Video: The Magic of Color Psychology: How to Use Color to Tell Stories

Hey everybody, Aaron Blaise here, and I've got a fun one for you today. I want to do a quick video and talk to you about the magic of color psychology and how you can use that to help tell your stories in film, especially animation. There are so many different ways to affect the audience, obviously, when you're creating an animated film. There's the acting, obviously. There's how do you set your staging up in your shot. But a major way of affecting the audience is how do you color your shots? How do you bring color through? Because it does affect the psychology. It affects your mood. It affects how the audience sees your film. There's a lot of really fun things you can do. So I'm just going to take you through a couple of small things that I've done in my recent film, Snow Bear, the film I did a few years ago, Brother Bear. These are just going to scratch the surface. I really encourage you to take these and explore further what you can do with color and how you can use it to help affect the psychology of your audience and tell a better story. Okay? So let's jump over to the screen.
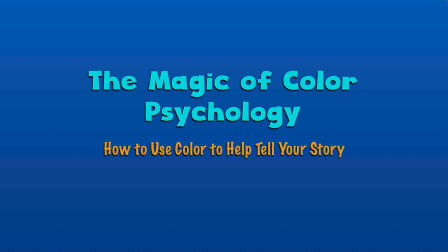Here we have the magic of color psychology and how to use that color to help tell your story.
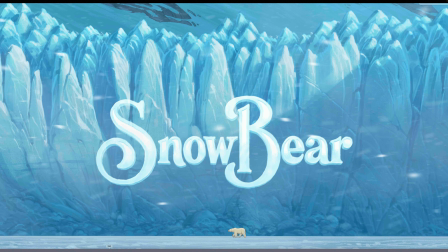So the first thing I want to start with is Snow Bear. Snow Bear is a film that I've just recently finished. I animated it all myself. It's just an 11-minute film, but I really dove deep into the color and the color palette and the structure of the color through the film to help tell my story.
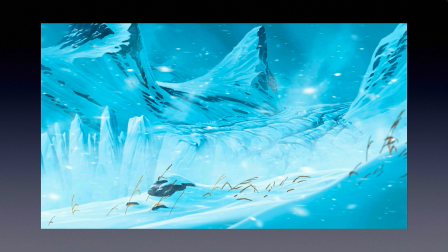So when we open the film, it opens in a very wide, open, harsh environment. So I wanted, it's a story about a polar bear living in the Arctic who's lonely. He wants to make friends, but nobody seems to want to make friends with him.
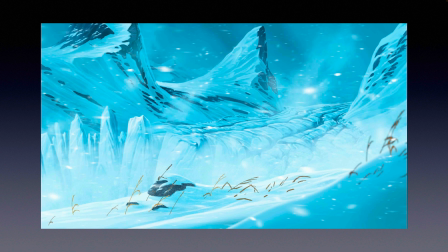And so when we established the opening shot, this is the opening shot, I wanted it to be really inhospitable. So it's big and open, but you'll also see that there's lots of blues and grays, and it's cold. It enhances that. I almost want you to feel like you have to put a sweater on when you watch it.
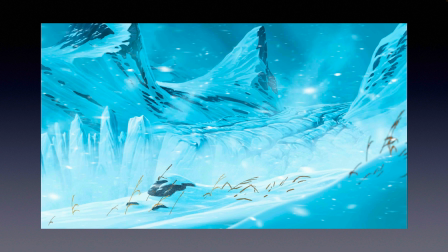And when you see the film, it's actually blowing snow through, but you'll also see a lot of jagged shapes in here that really make it feel inhospitable.
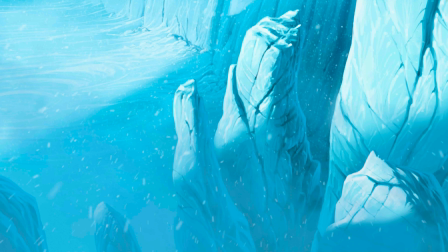Sorry. Here's another shot. So it's dynamic, it's jagged, it's rugged, and it's cold.
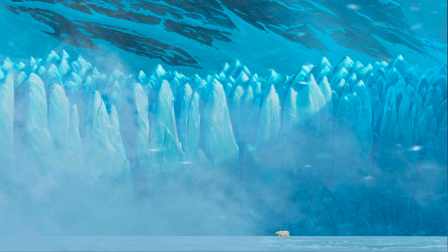I'm using lots of cool colors to get across the sense of cold in the film. And so this is our first shot when we see our snow bear.
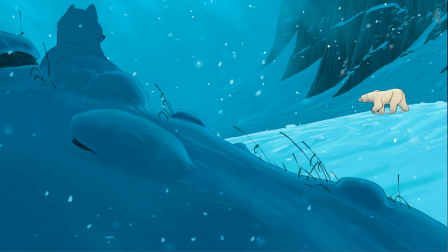And as he continues through, he sees various animals, like this Arctic fox. But notice how everything's cold, gray.
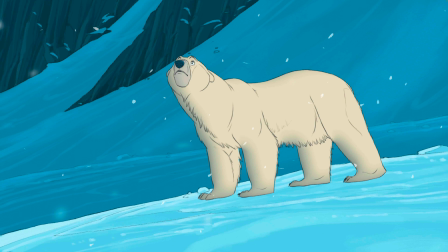He looks up, and the one thing that is warm is him. He's got a warm heart. He wants to make friends. Everything else around him is cold.
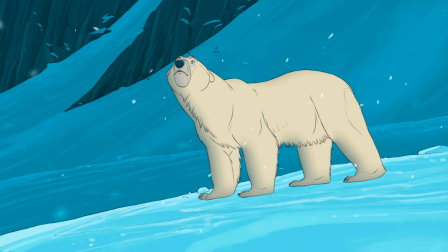But you can see there's a slightly warm tone to him. Now, when you see polar bears in the wild, they do have this warm, they're not just white. There's a warmth to their white. There's a yellow ochre kind of tint. And I really wanted to capitalize on that and get this sense of he's kind of a beacon.
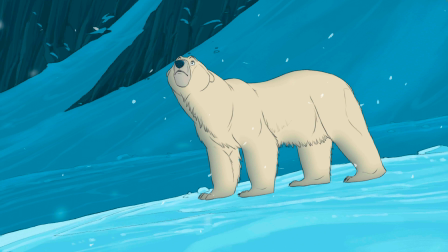There's a warmth to him in this cold, cold world.
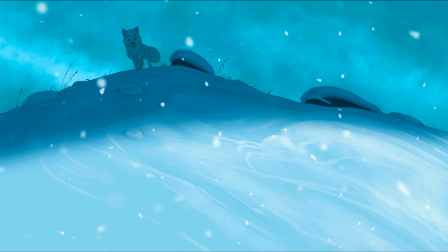And so you might not actively think about that, but you might emotionally feel it.
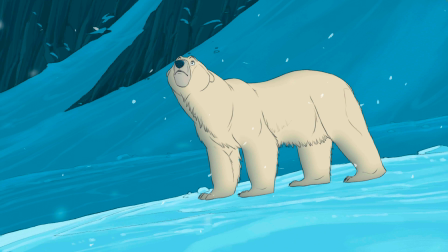And that's really the idea behind using color to affect the psychology of your audience.
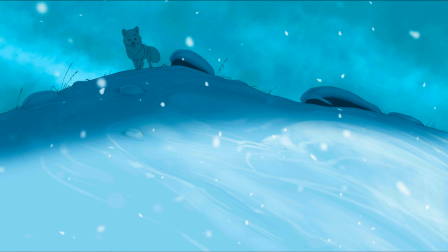Once again, here's our fox who does not want to be friends with him.
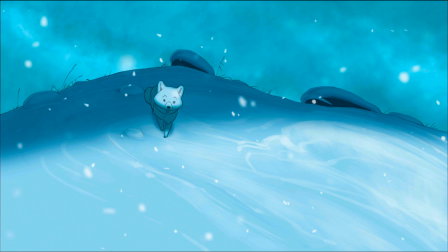And so look at his color. He's cold. And even when he comes into the light, he's got a cold light to him. And so our polar bear is sad.
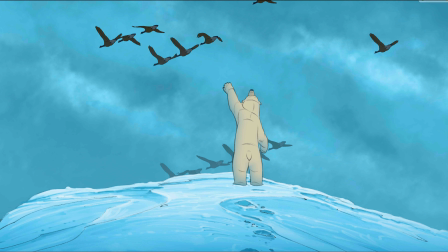Here's another scene later on where he's up on a hilltop and he sees all these geese flying south for the winter. And he's like, hey guys, what about me? He's waving at them. And once again, it's a cold, gray, cloudy world.
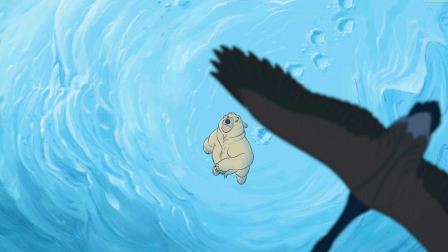And we see we cut to above him and we look down on him. And once again, we just see this cold landscape, these geese flying by, and this little beacon of warmth in the middle. Now, later on in the story, there's a scene where this is called Snow Bear. So he decides if he can't find any friends, he's actually going to make a friend. Literally, he makes a snow bear. And in that section, there's hope and joy.
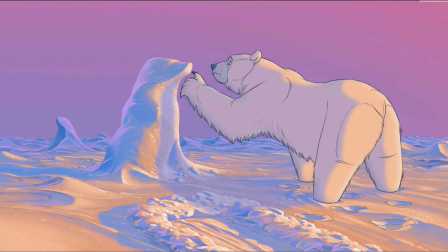And so when we come into this section, I wanted to get rid of that cold. I wanted to get rid of all that loneliness. And so I decided to make the colors a bit more, for lack of a better term, warm and candy-like and inviting.
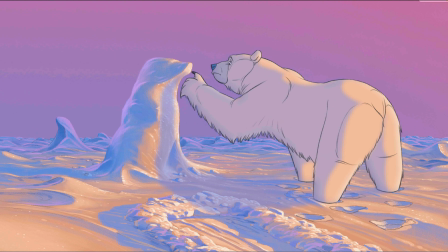And so that's what I did in this section. This is where he finds a snowdrift and he goes up to touch it, and then he realizes,
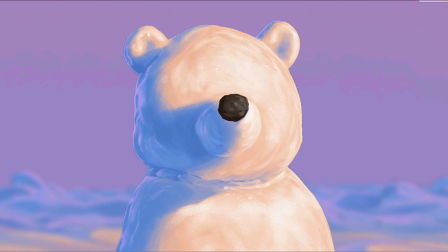hey, I can sculpt this into a snow bear and I can be friends. And so this is the snow bear that he sculpts, and he's very happy about it.
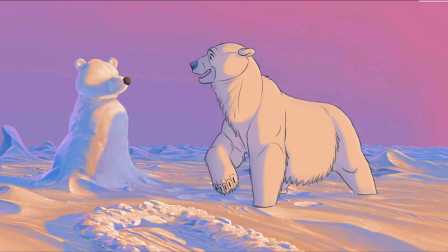And you can see all the warmth, the violets, the yellows, the blues, all of that. These are warm blues. These are blues that are set against the oranges. I'm playing complements. I want to see, vibrant color in here.
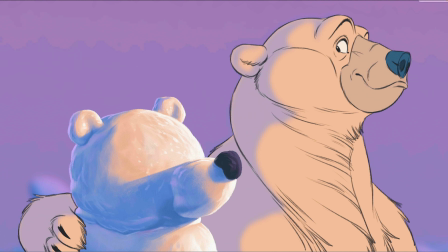And so he sits down, he puts his arm around his newfound friend, and there's hope.
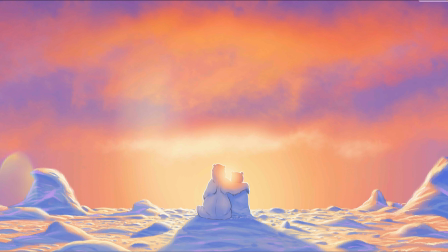And then we go on with the rest of the story and have some fun. But I wanted you to see this section so you could see how I used color in the first act of my story to set up loneliness, emptiness, this foreboding feel, and then using color, vibrant color, to evoke hope and happiness. That's what I did with Snow Bear.
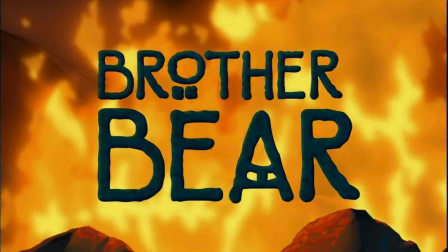That's one example. Let's move on to Brother Bear, because we did some really fun things with Brother Bear. I don't know how many of you have seen Brother Bear, but if you have, you'll understand that Brother Bear, the thematic, the story, what it's about seeing through another's eyes. It's about understanding the point of view of another. And that's key. I want you to understand that's key. Seeing through another's eyes is key to what I'm going to show you. Because you can take a thematic, you can take what the story is about, and you can apply that to your color. And what we also did in this is we also applied it to our aspect ratio. Now, the aspect ratio is the shape of the film. How does it sit? And I'll take you through it.
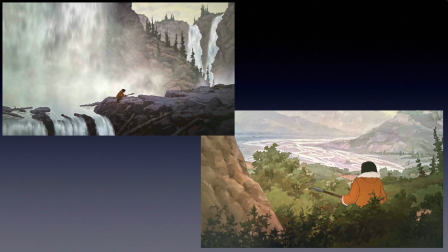So, in the beginning of the film, we have a standard aspect ratio, and these are examples. These are shots from the film with Kenai hunting the bear. Now, there's the aspect ratio, but I also want you to notice the color.
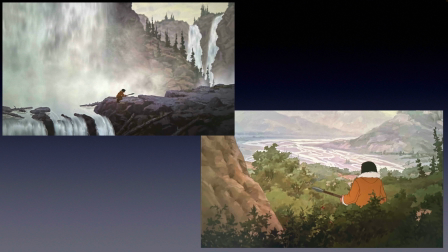We do have a full palette of color, but it's desaturated, okay? All of the color is kind of muted. If you watch that first act in Brother Bear, you'll notice even in shots that are meant to be colorful, the colors are somewhat muted. So let me show you the aspect ratio.
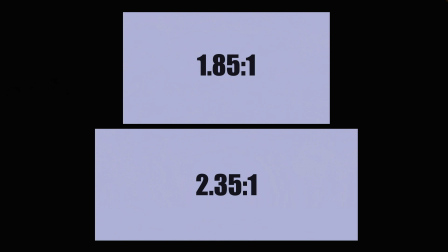1.85 is at the top, 2.35 is on the bottom. That's 1.85 units wide to 1 unit high, 2.35 units wide to 1 unit high. One is standard, the other one is CinemaScope, or standard widescreen, the other one is CinemaScope, which is on the bottom. So what we did was, because he literally sees through new eyes, we did two things.